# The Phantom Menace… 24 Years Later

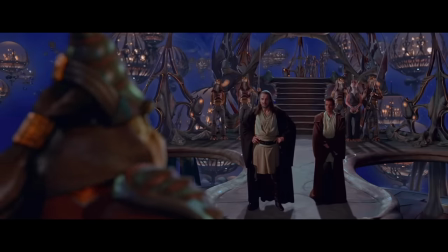The issue here is that what's actually going on in this movie is all over the place.
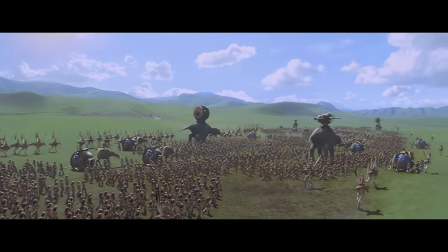There are kind of three plots in this movie, saving Naboo, training Anakin, and Palpatine becoming Chancellor.
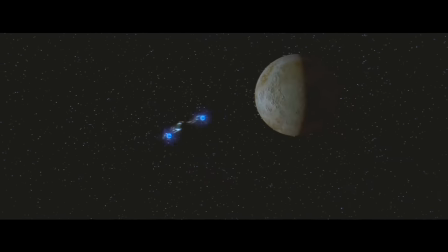So the opening sequences of this movie are about them going to Naboo and escaping, which makes sense.
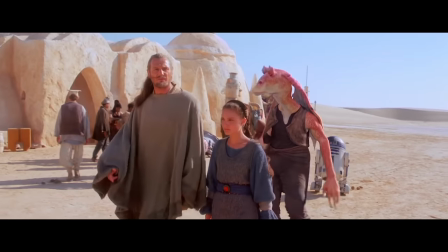Then we gotta go to Tatooine for a significantly good portion of the movie.
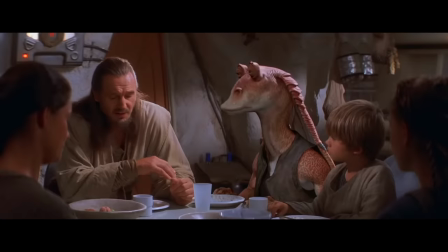So at this point, the plot kinda changes to focus on Anakin rather than the actual battle of Naboo.
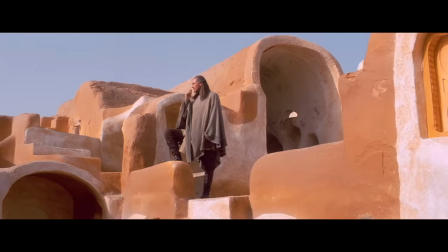Yeah, there are some scenes that discuss what's going on on Naboo during this Tatooine sequence, but not many of them.
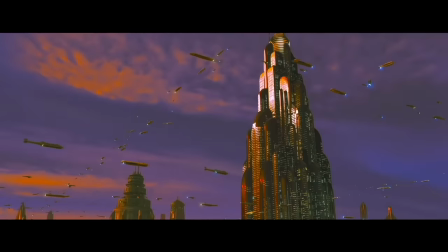Then we go back to Coruscant and one of the most boring sequences of the movie,
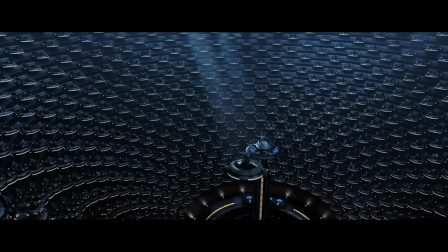where instead of focusing on saving Naboo, it seems to focus more on Palpatine overthrowing Valorum.
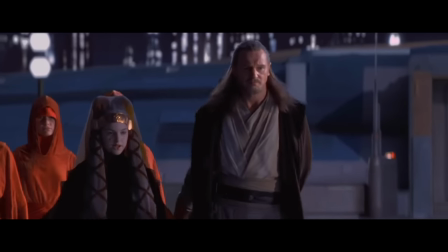And then after nothing is accomplished, our characters just decide to go back to Naboo anyway and fight with the Gungans to save the planet.
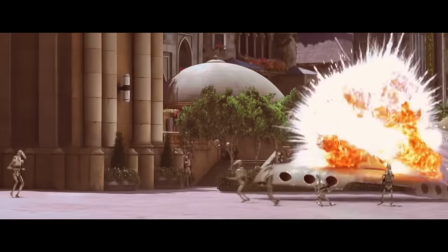My biggest issue with the plot of this movie isn't so much the plot itself, but rather the agency of saving Naboo.
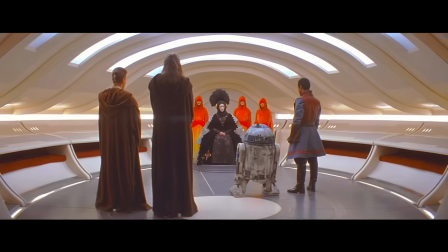We are told countless times how people are being thrown into camps and that there's a lot of people dying on Naboo.
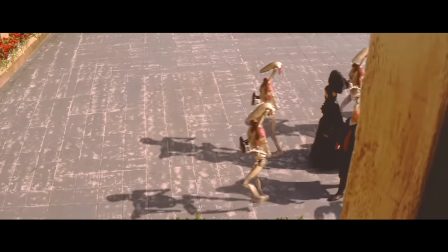Naboo is supposedly suffering a lot from this invasion, but we don't see any of this.
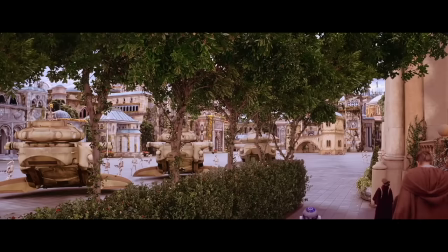Sure, we see some security volunteers die, but all we actually see is just the droids roaming the streets.
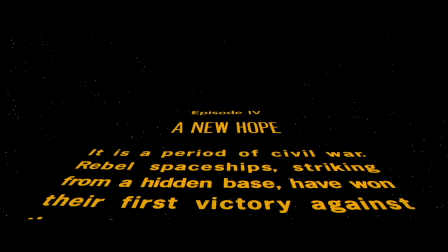In order for your story to have momentum, your plot needs to have agency. For example, in A New Hope, we need to get the Death Star plans to the Rebels so we can destroy it.
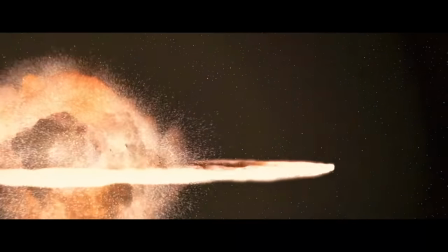As this happens, we see Alderaan get blown up. We know the danger, we see the consequences of it, and the characters need to act quickly or else more people will get hurt.
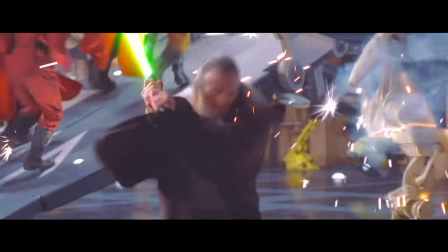Besides the brief sequence of escaping Naboo, our characters are almost never in any active danger until the final battle.
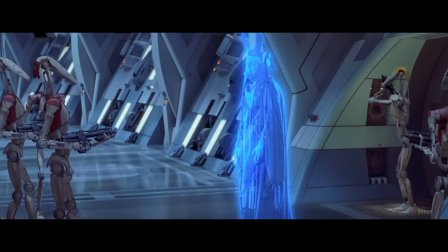And since we never actually see why the Trade Federation is so bad, there's no rush in the viewer's eyes to resolve the issue.
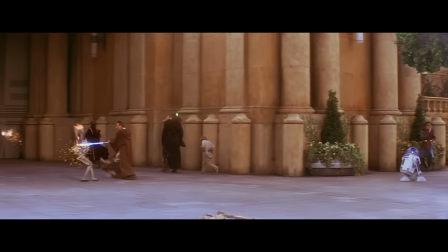Now, the movie could have done something really interesting. I said that we should see the damage that the Trade Federation is doing to Naboo.
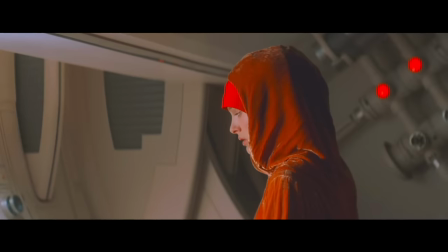If Lucas doesn't want to go down this route, then what he could do is add an aura of mystery around the state of Naboo.
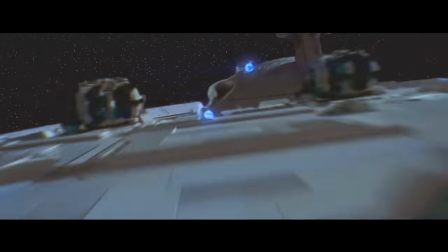After our characters leave Naboo for the first time,
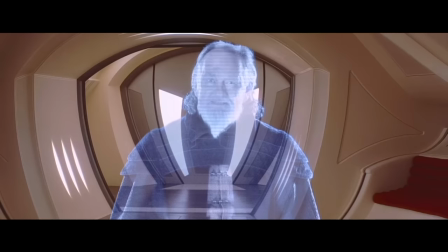we are shown numerous holograms from Seal Bibble with him pleading to Padme to contact him back and send help because people on Naboo are dying.
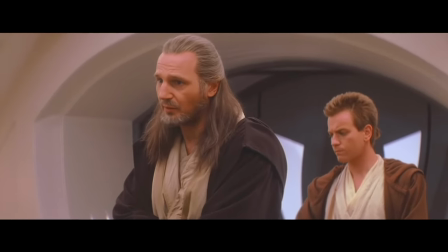Qui-Gon and Obi-Wan tell Padme not to respond because it's a trap set by the Trade Federation.
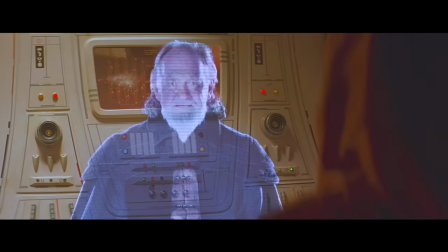Now, every time Padme watches one of these holograms, there's added tension because we don't really know if this is a trap or if the people on Naboo are actually dying.
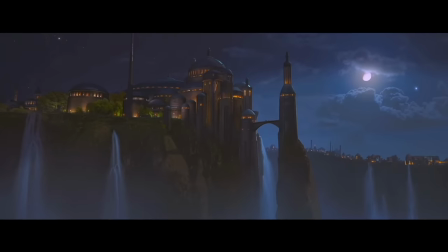Will Padme contact them back? Boom, tension. But the movie makes a critical error in actually showing scenes of people on Naboo.
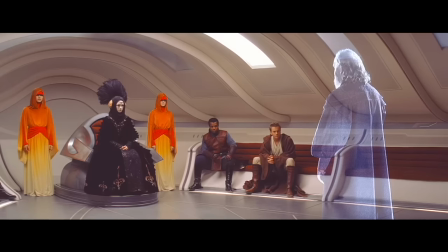And yes, the Trade Federation has people captured, but we can see that nothing is going on and that everything is kind of fine.
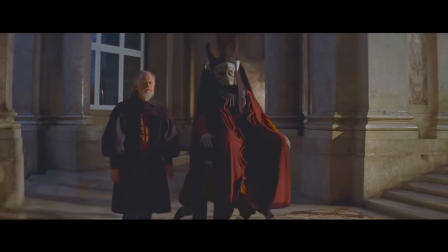This removes any tension from these hologram scenes.
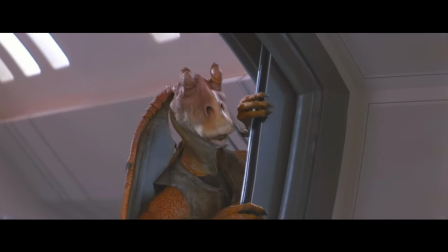If you take the exact same movie that currently exists and remove any scene on Naboo that takes place between the crew leaving for the first time and coming back at the end,
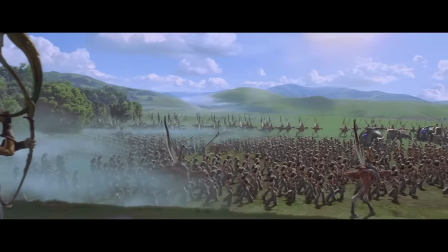the movie would be far better off. Sometimes less is more.
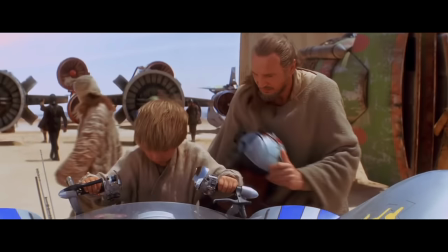A great bit of writing advice I once got is that it's important that your reactions to the plot align with the characters.
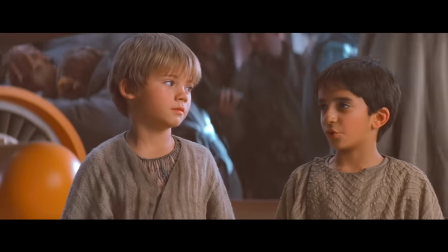If the characters are worried about something, so should the viewer. And at this point, the viewers are not concerned about Naboo.
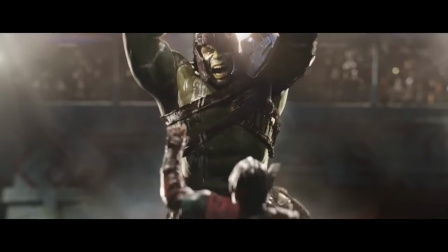When thinking about this movie, I actually realized that The Phantom Menace is quite similar to Thor Ragnarok in terms of its plot.
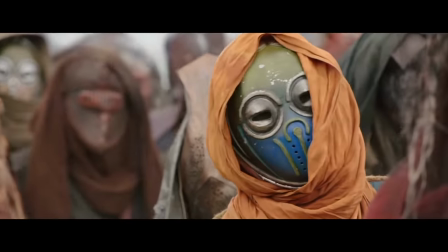There's a homeworld that is under threat from invaders, our heroes are separated from said homeworld and are rushing to get back,
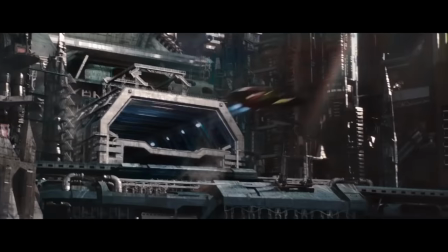but in the meantime, they are stuck elsewhere and they need to accomplish other goals before returning, then they are able to return and stop the invaders.
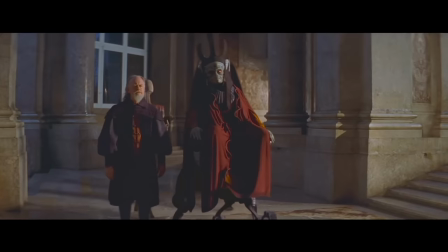So yeah, the two movies are vastly different, but the plot structure is similar. Now, Thor doesn't do what I said before about not showing the homeworld in the middle of the movie, but in Thor,
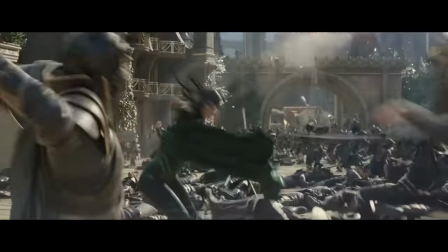we do see how Hela is wrecking havoc on Asgard and killing plenty of people. The Phantom Menace should have had something like this.
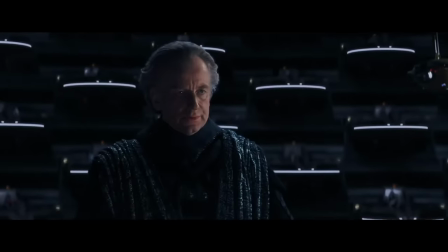The part of the movie that has the worst pacing is easily the Coruscant sequence. People love to say that Canto Bight or the Droid Factory or the Pasaana sequences are the worst sequences in Star Wars,
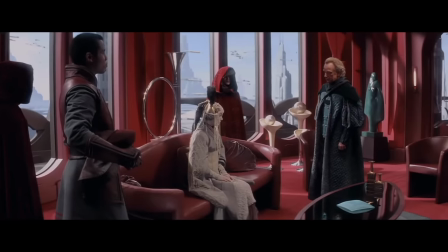but I attest that this Coruscant sequence is the worst of all the movies. If you're someone who loves this scene because you're captivated by space politics, then good for you.
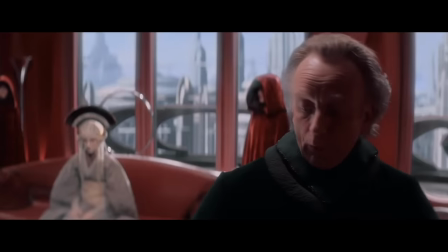I enjoy it too. The Clone Wars does a great job at it. But the politics here in The Phantom Menace are so boring.
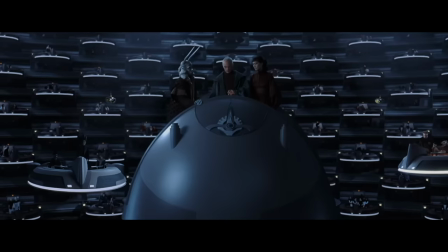And you know why? Because none of it matters. But, Goldman, this sequence is important because we see how Palpatine became Chancellor.
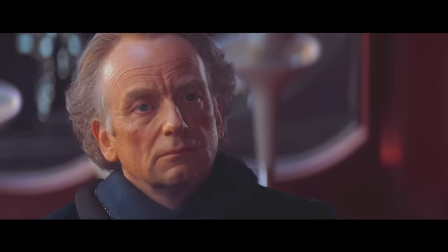No, that is not important at all.